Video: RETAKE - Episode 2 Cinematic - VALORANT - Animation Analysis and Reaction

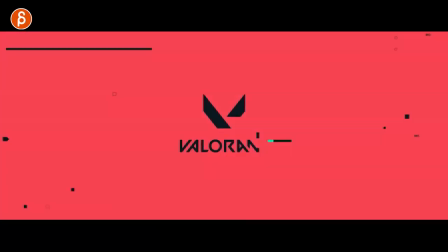Welcome back to another animation analysis and today I'm going to take a look at the Valorant Episode 2 cinematic called Retake.
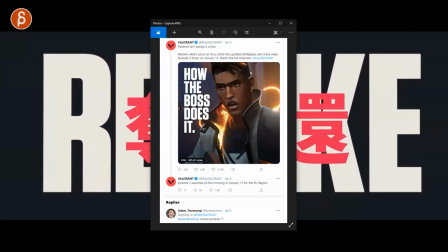And this is brought to you by Adam who asked for a review and analysis and actually I have other people who have asked for other things.
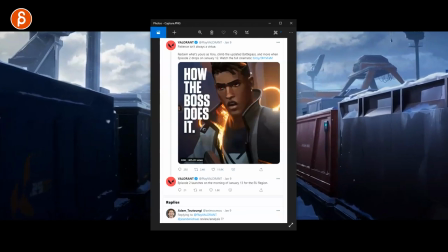Don't worry, these are all coming. I have a long list, but this is also a really cool clip that I want to take a look at myself.
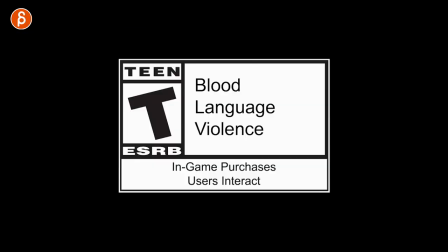So thank you, Adam, for pointing me towards that. Starts off with blood, language, and violence.
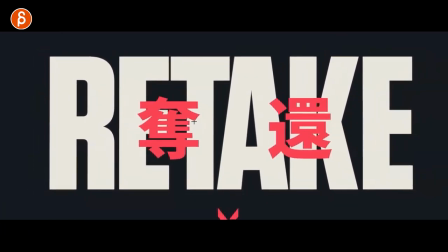but it also starts off with cool text i'm a big fan of this this is of course going to be a animation analysis and somewhat slash reactions since
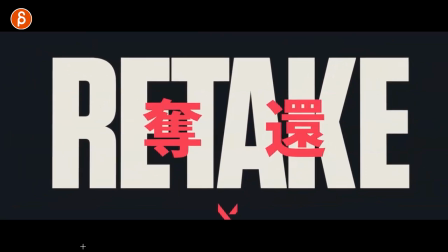someone a long time ago commented that i'm also reacting to things but let me tell you as we go through this i love this too
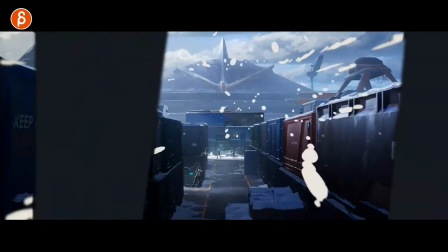as we go through the camera and then this happens here it's cool i love this and when i was looking at dualist i was also commenting on the 2d effects
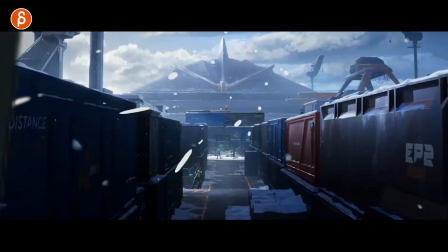which i love in here and right off the bat what i love about this here is that all these shapes are different and
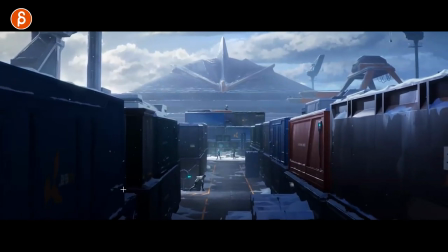they have pass. That's the first thing I saw when I started watching this way. They have a little pass.
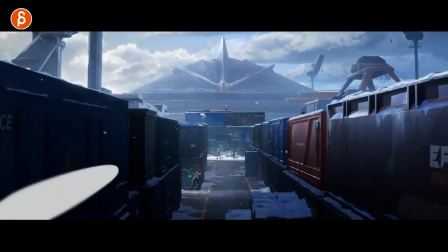All of that has a little bit of a swill. Look at that. That little guy here, a little thing.
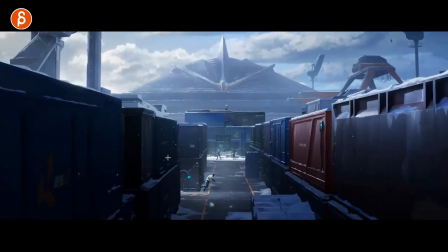That's super cool. Again, visually looking very cool. I love that painterly look.
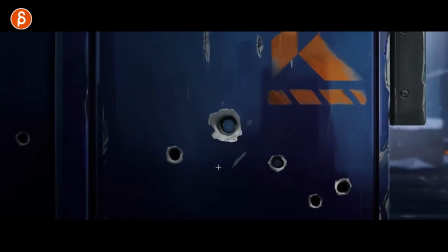And right off the bat, we're starting here. And you imagine you get that shot, right? Hey, your shot is an eye and you go, really? Okay. But then look at this. it just has already that has just a couple of frames here a little of a snappy action and then a look squint and a dark
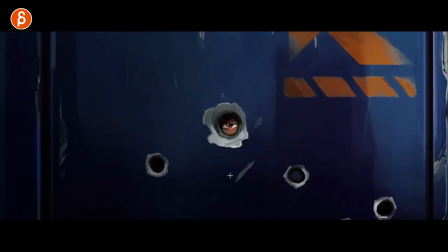again it's really well done and you can't underestimate those small shots you're going to do them really well and again going back into this here just every single
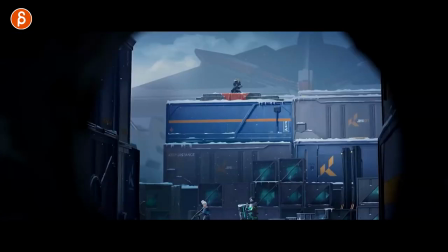detail i love this that from this pov of course this is what we're looking at and you can see a little bit of a that's because that's the view there i love that we kind of i mean for me i'm looking at this here because it has the biggest contrast in terms of silhouette. And then I'm seeing a big move down here. So then the eye goes down here.
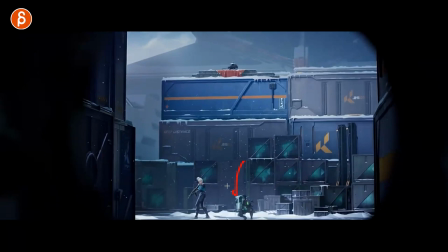By the time we're here, she brings it down. The camera goes down as well. To focus on this.
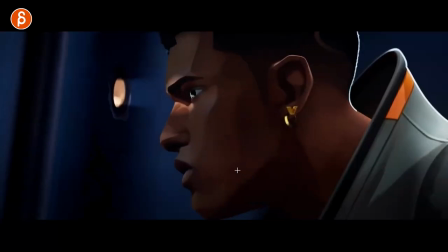It's a small thing, but again, it's very clever. I like it. And then, of course, you've got the super cool renders. That's all very cool. This one I like about this shot, too, is that this is something I talk to my students a lot, is that when you have a lip sync, and if you watch my channel, you're probably tired of me saying this,
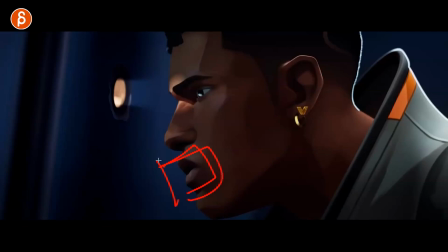but you want to be careful that you don't just have shapes here and nothing else is being influenced. And I don't mean if you do a smile that it also brings up the cheeks, you know, the fleshiness of this and it's going to push the eyelids here. Anything here with the eyebrows, when you talk, it might bring down the nose tip, but it's also head accents.
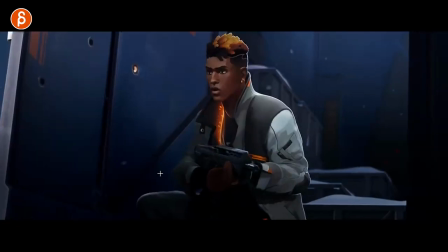So when you have this here, what's taking so long? That's what he's saying right here.
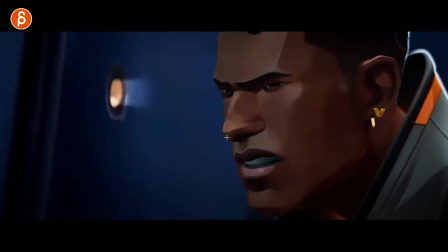you got that little bit of a faster head turn and then on take a bit of a sharper head drop here
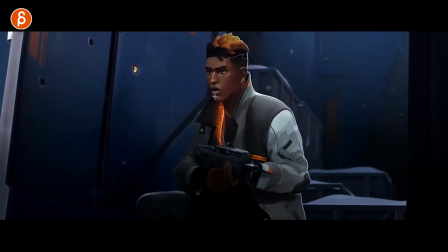and then this here it's just kind of his oh he's so annoyed you got the widening of the eyes and the eyebrows a bit of a rotation sideways roll on the head into long you can see that long even that the energy of that head turn here that mimics and kind of matches what
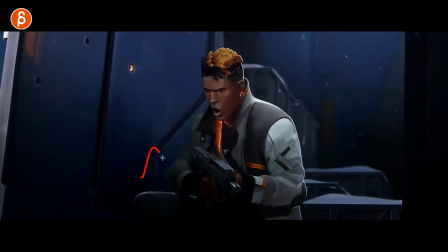he says here long so what's taking so long not that you have to do lip sync where everything you say is long and you adjust the head to match all of
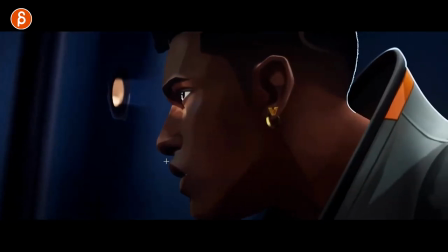this no of course not but you can you can at least start with it and see where it goes but it definitely matches the intensity
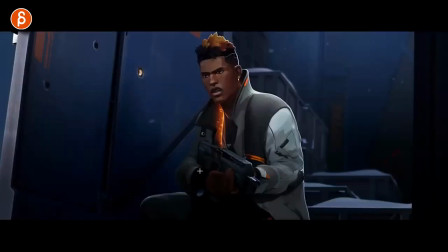and energy of the voice i know we're barely started with the cinematic i'm only four minutes into this but this is just really really cool.
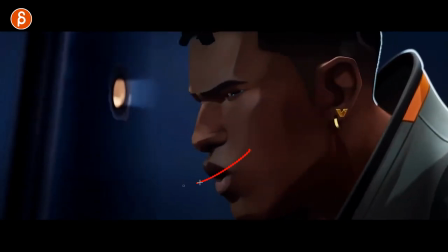It's something that if you're watching this and your students really pay attention to what is the character saying, what's the energy, is it fast, is it slow, is it energetic, is it sad and how can you emphasize that with the head so it doesn't feel like there's a disconnect between audio and the
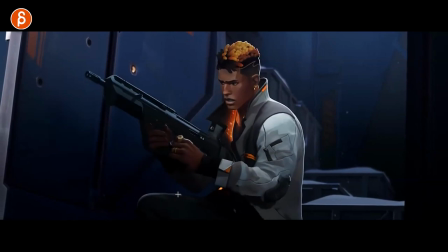even like him but the body here. That's really neat, he watches over and over but I'm not.
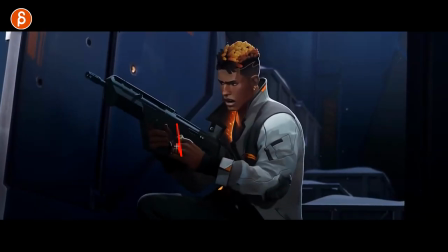Even that here, the physical things as he pulls this has a bit of a change in the weapon back there and you can see how this goes down and it kind of stops at the end but still takes the body down with it so this goes again something that i talk to my
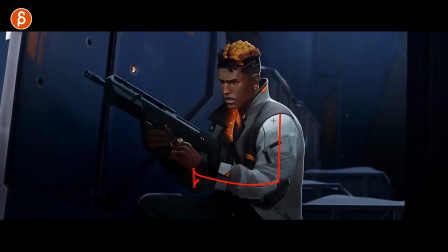students about a lot is that you have an arm move it's going to influence the rest of the body it can't just be separate in this area and have no influence on the rest so really look at the body mechanics of this
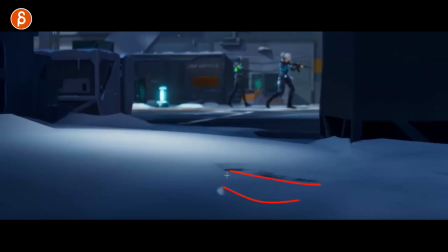that's cool too by the way i have no idea i i don't have time to play games anymore i have no idea what those characters
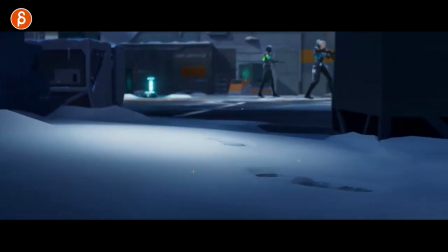are to me is always completely new like I don't know who this character is but this is cool I like that I like how it kind of starts
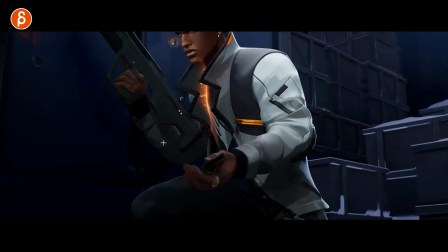in the shadow but it has brighter highlight to look at this here it's very cool also goes towards this also the line
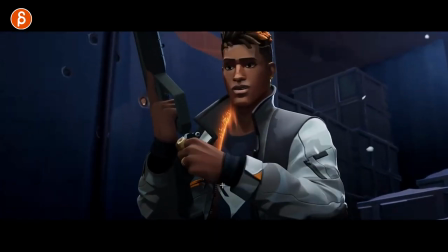leads to that right subtle stuff but cool I like this here too this is very consistent with the character
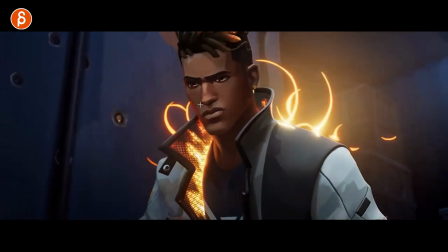especially this here ready and that visited that in the previous one as well but there's a lot of cool stuff i'm not gonna go through everything
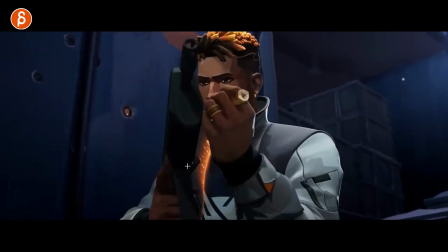frame by frame this would take forever but still great bottom mechanics little subtle hair animation which i like because it's not too
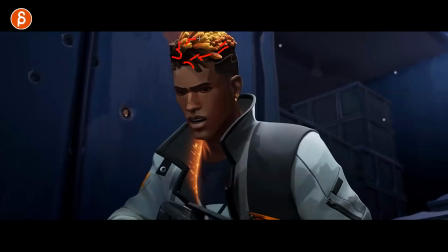silky and soft it kind of talks about the or talks about kind of showcases the texture and the thickness of it it's always kind of a big pitfall in hair simulation where the hair just too flowy and soft i love this too how he activates the back with lean forward and then that
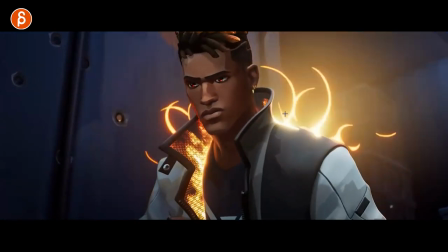twist there and a change in the head just a lot of cool stuff and then yeah yeah love all these effects here it's great so cool with
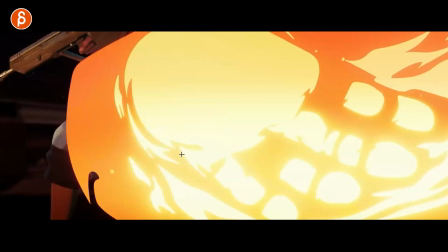the eyes look at that anyway let's continue on that's cool too come on i know it's everything's cool but look at that i mean just look at this love all this love all that the fire here and then let's go frame by frame here come on look at that every frame is different so
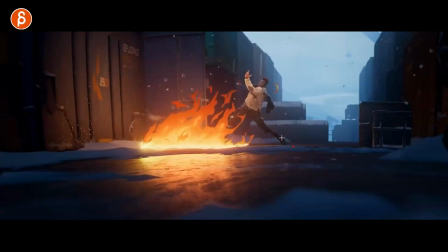cool love this here and then leads into that look at that nice line of action here A lot of energy in this and love how
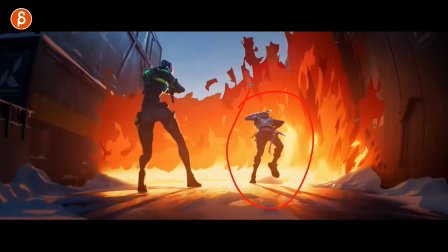it also has a path there. Gets into a great silhouette. There's so much that's so cool here.
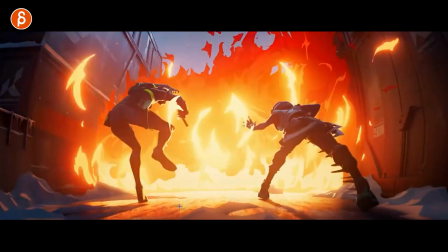This is not just for the channel, for students to watch this. This is for me. I go through that stuff frame by frame and I take notes.
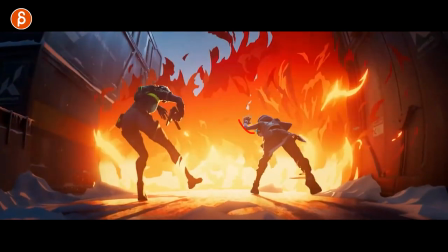Like, okay, what is so cool here? Like the energy. She goes back again, clean silhouette.
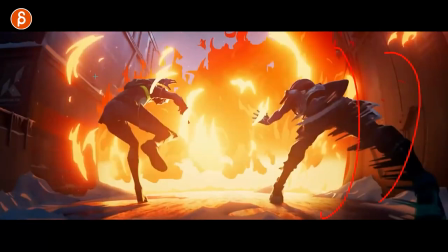I like the streaks here. Also with the lens, it's so wide. A bit of a deformation there.
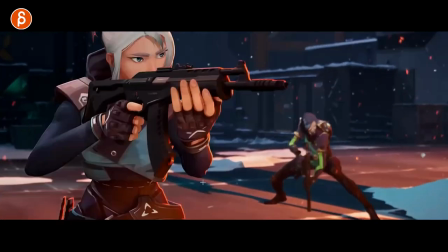And the view here, a lens like that. Just lots of little details. Also here, you can see when this body stops, it doesn't just stop on a dime.
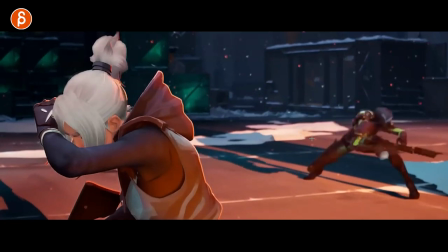You have, if this stops, but this is going this way. This again, something I talk a lot to students about is momentum and how you have to continue.
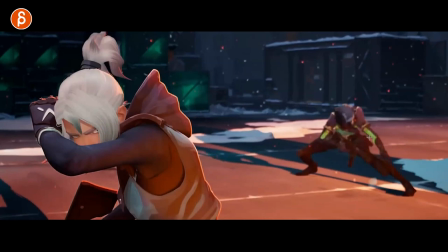If this stops, the rest has to continue to just give it some weight.
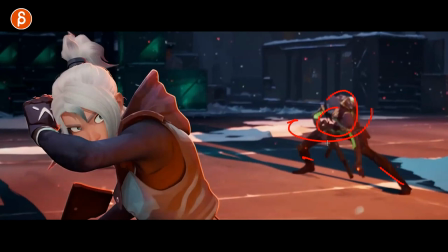Now, you can make this a bit stiffer, this could be a bit softer, but you can't just have everything stop at the same time.
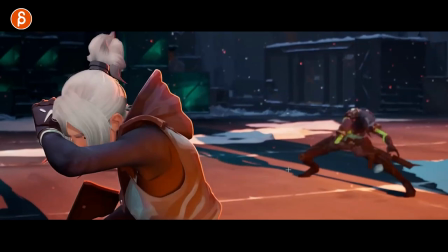Now, I say this and it could be a certain style where it's very minimal and you could potentially get away with it, But if it's not,
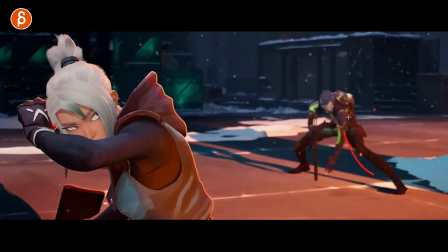if that's the style, you have to look at the weight and momentum and the continuation of momentum when something stops,
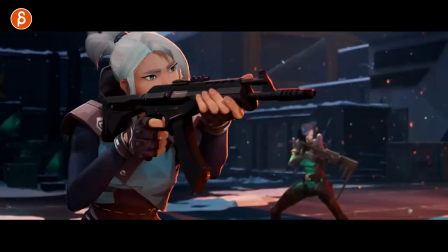and so on and so on. Cool details too here. Offset hand poses.
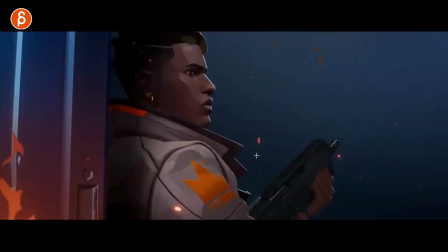You got a reaction here on this. You got awesome lighting. So nice staging there with these two.
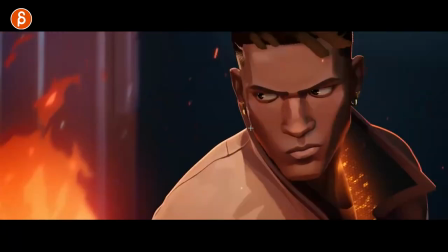Love that too, that's cool. You noticed that when I was watching this, how you get in, he's got all that lighting there.
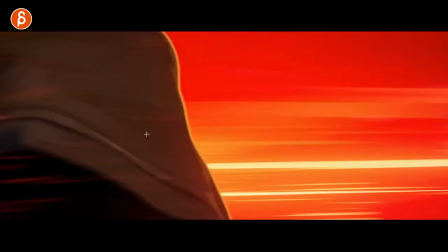But then as it goes through, it's almost like a separate frame here.
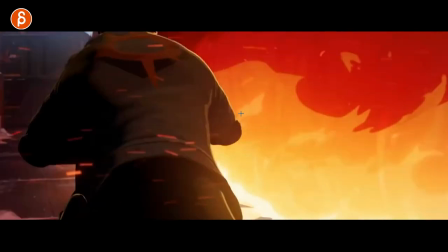Just that, where you just have this here, even though it's just it's part of the environment he's not in a separate environment it almost feels very graphic novelly
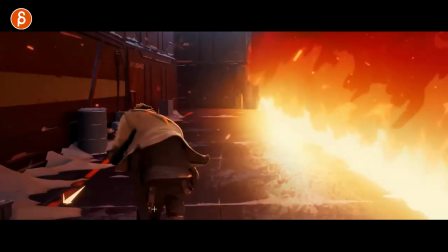very cool that's cool too for contrast right it's not just a cycle kind of dips down to avoid this but it gives you a path
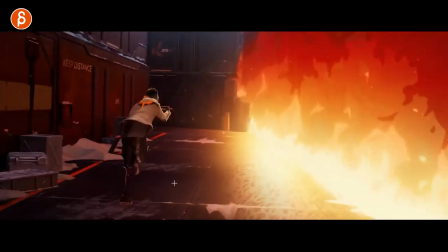there's more complexity in the animation
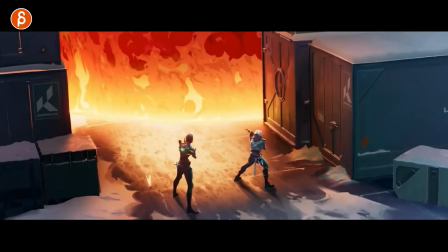so i mean basically everything is cool i just like the like i said before the look of this it still has complex renders and shading everything and cool lighting but still the paintedly to the effect,
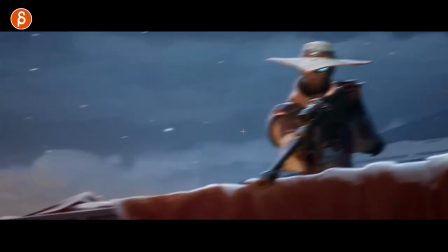it's really neat. That's cool too, even this here. Simple thing, but you'll look, right?
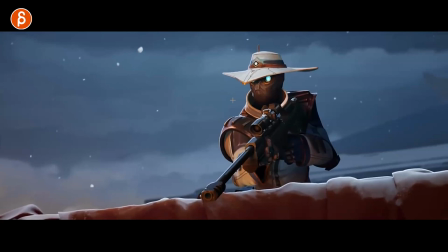You gotta dart over with the head to analyze. You have to look at something, right?